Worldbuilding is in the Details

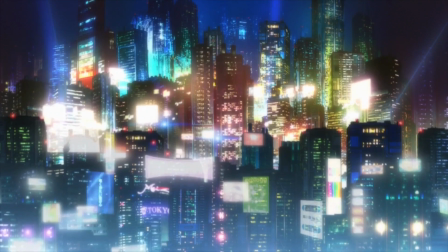When you think of world building, you probably imagine sweeping landscapes, imposing skylines, or even a whole new universe filled with its own set of regions, cultures, and rules.
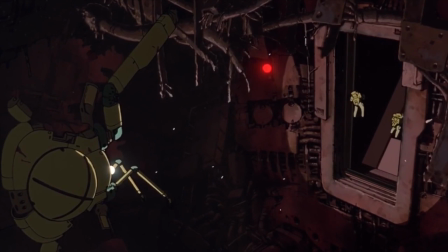For any sci-fi or fantasy epic, world building is one of the first, most pivotal steps in crafting your story.
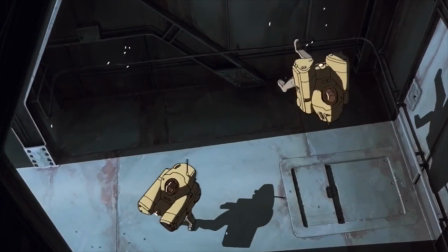But lost in that is one simple fact. Every work of fiction has to have world building.
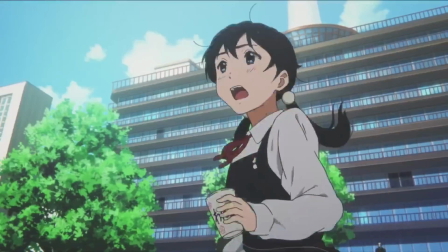Whether it takes place in a galaxy far, far away or right here in modern society, world building is what gives a story its sense of place.
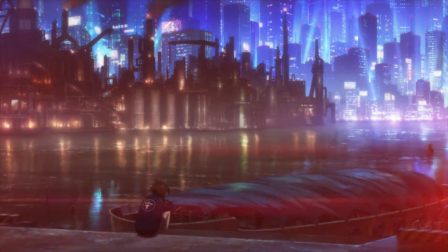Not physical location or setting, but the space the story itself occupies.
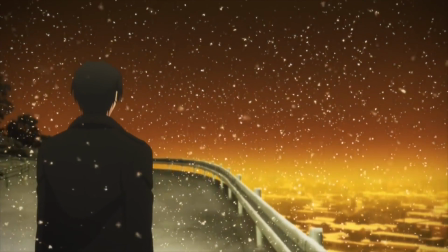In order to draw you in, the world has to be convincing. You have to feel what it's like to be there.
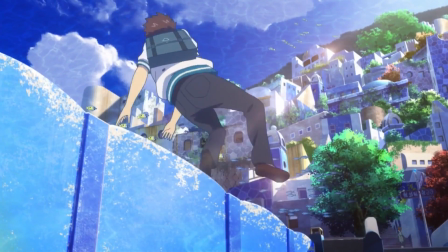The world needs to be alive outside the plot. That could mean creating entirely new cultures complete with their own set of conflicts, which may not even be a part of the main narrative.
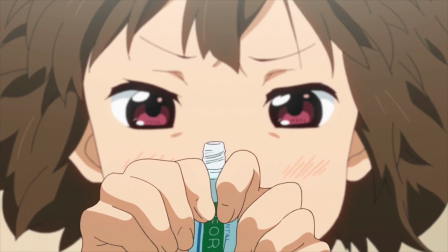It could also mean allowing the viewer to relate to a character through simple actions in their daily grind.
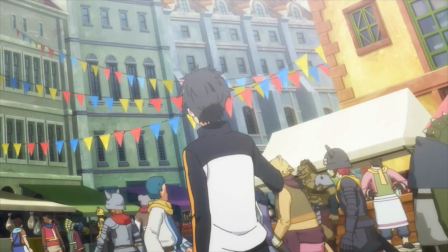A work's world is the entry point to the story. It should exist both within and outside the main narrative.
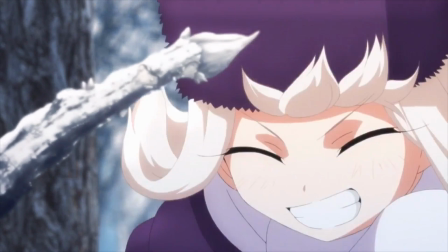World building essentially boils down to the delivery of information. What type of people inhabit this world?
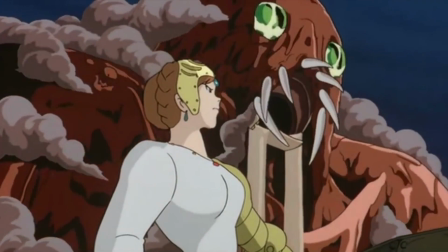What mechanics govern it? What is it like to actually live there, etc. You have to know what it's like to be in the world to dive into it.
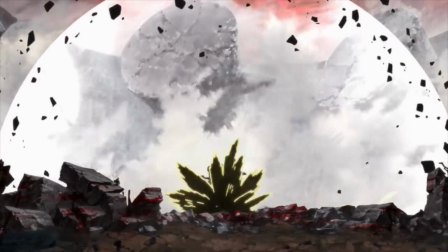Just as important as the information itself, however, is the way in which it's conveyed. I don't want a story to explain its world to me.
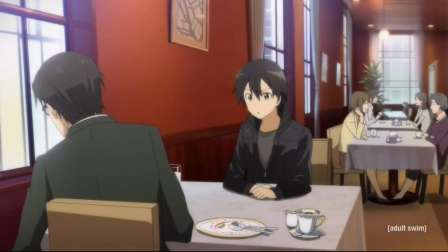I want to be shown. This is why nobody likes info dumping. It's boring.
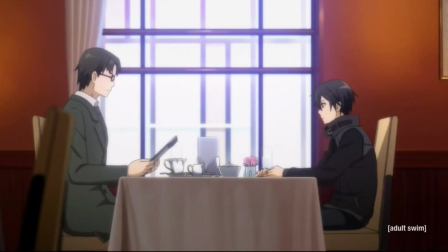The information may be interesting, but simply telling it to the audience with little or no action isn't.
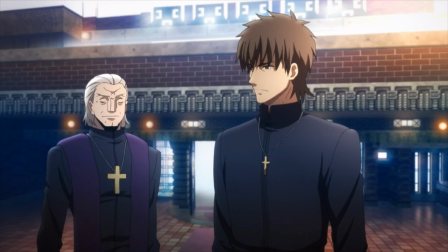Giant chunks of exposition can take the viewer out of the story's flow, making it much easier for some of that information to get lost.
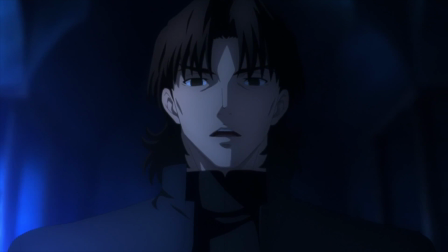Show, don't tell. Info dumping is especially bad in a visual medium where there's always something to look at.
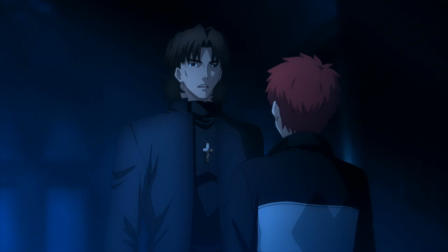Anime has the luxury of limitless possibilities to what you can put on screen,
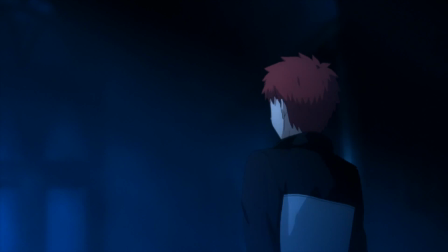so shots of characters sitting around while they explain away the story are insanely boring and a massive missed opportunity.
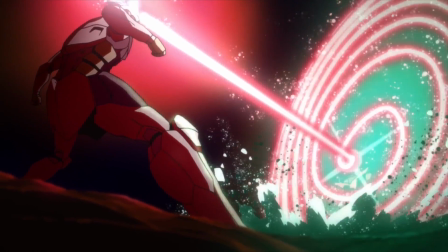It's not simply the major features relevant to the plot that make a world interesting, though.
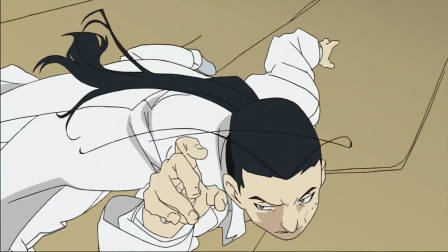Sure, Psycho-Pass's Sybil system is philosophically fascinating, and FMA's alchemy makes for an insanely cool concept, but these are just one part of creating a world.
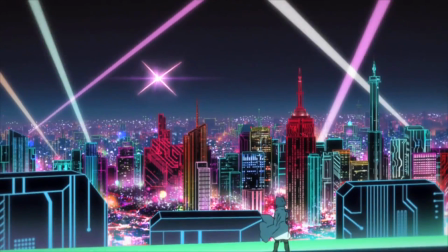Flip Flappers has been one of my favorite series of the fall 2016 season, in part because of its unique ability to create so many interesting worlds in such a short amount of time.
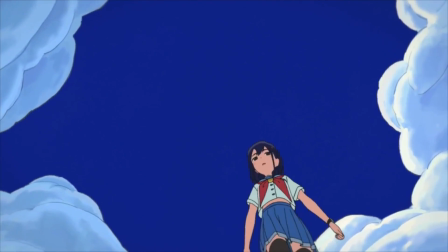Each new venture is a visual treat that uses the characters' interactions with the environment, as well as beautiful backgrounds and wide shots to convey its feeling.
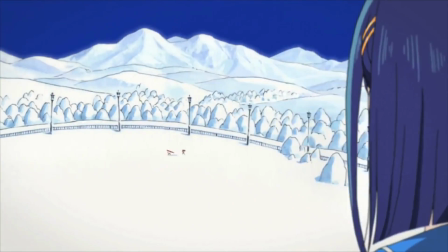That's the nature of world building. I should feel what it's like to be there. Much of the talk on world building centers on big details leaving big impacts,
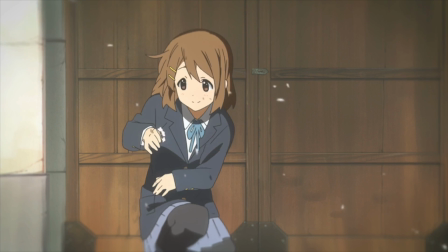but I want to focus on the smaller details leaving small impacts, because taken together, it's these details that make a world come alive.
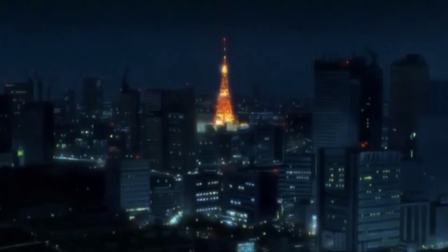If a story takes place in modern-day Tokyo, it should look, feel, and act like modern-day Tokyo.
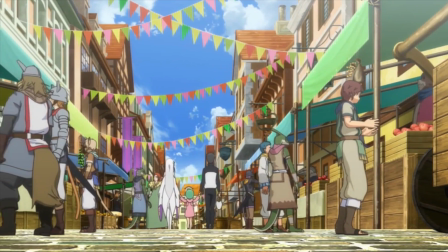Do the background characters wander aimlessly, or do they have some sense of direction? What do the characters eat?
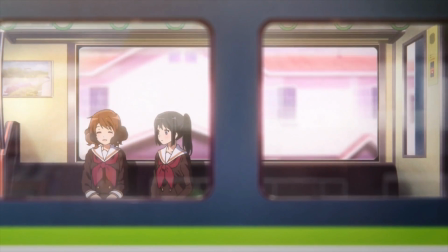When do they sleep? What are they doing when they're not on screen? What's the environment like?
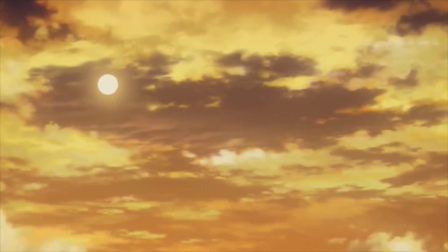Shinsekai Yori, or From the New World, is one of anime's better examples of world building to me, and I say that readily admitting it's not without faults.
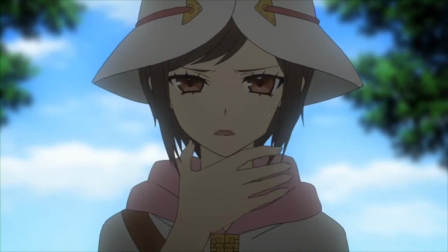The 4th episode, for example, is one giant info dump which drives the story to a grinding halt, but where it succeeds is creating a world that truly feels living.
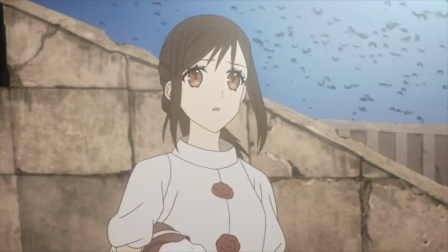A critical component to world building is mood. How does the world make you feel? Anime, unlike textual media, doesn't have to rely purely on words to construct its world.
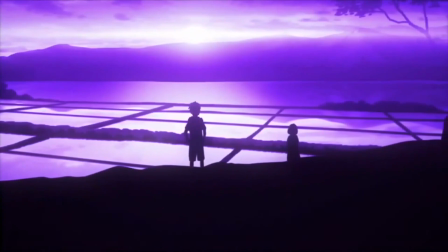It has visuals and sound.
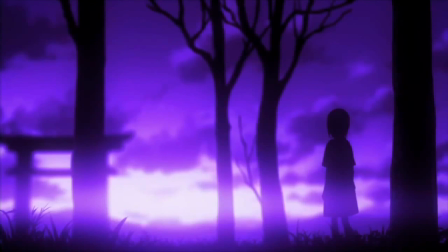Shinsekai Yori crafts a haunting yet serene atmosphere through its chilling vocal soundtrack and simplistic animation using silhouettes and sharp monochrome.
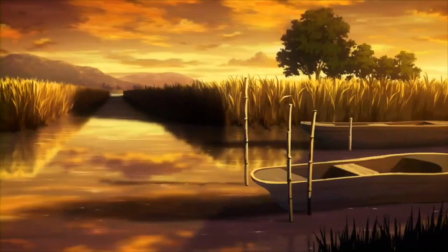It felt truly alien to me, a feeling made even more unsettling with the knowledge that this is indeed a future Earth.
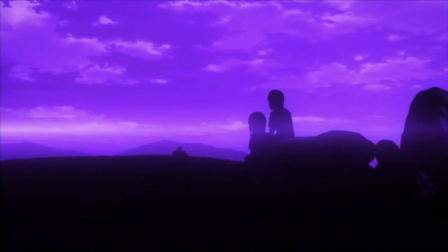That mood drew me into the world from the start and thankfully kept me from dropping the series after the plot began to drag in its first arc.
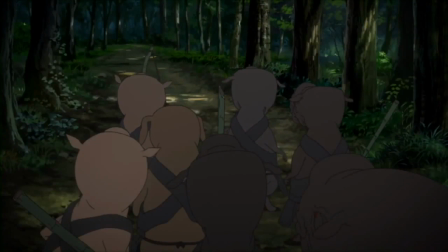The show's world only expands from there as you're thrust into its rich history and diverse cultures. Shinsekai Yori captures the essence of dystopias laid forth by Orwell and Huxley.
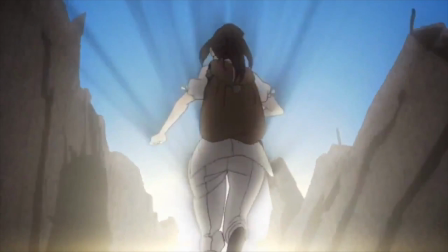If you're going to write a story set in a far future where people have some power or technology has advanced beyond compare,
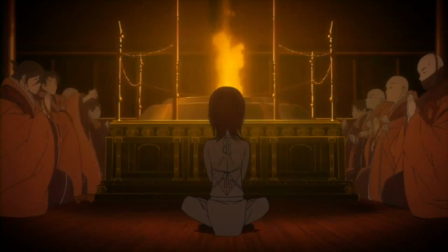you have to account for how such changes would profoundly affect society and social order.
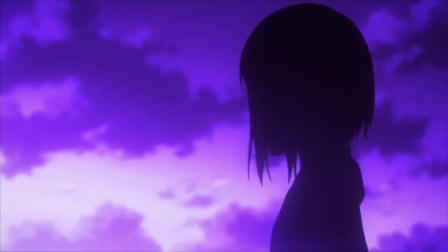Dystopian worlds originate from those adaptations, and Shinsekai Yori is at its best when it gives you a sense of what it's like to live in this new world.
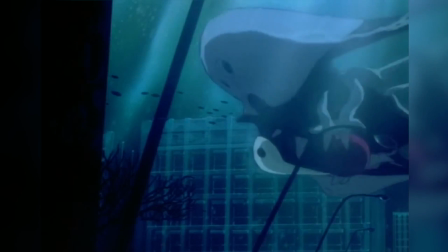First impressions are arguably more important to the world than any other aspect of a story, because unlike the themes,
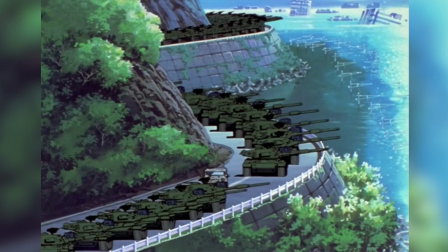major conflicts, and even characters to some extent, the world needs comparably less time to really draw you in.
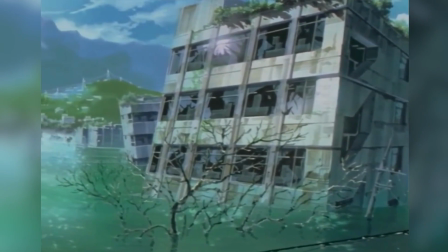More often than not, it's the first thing you're really introduced to. Take Gurren Lagann, for example.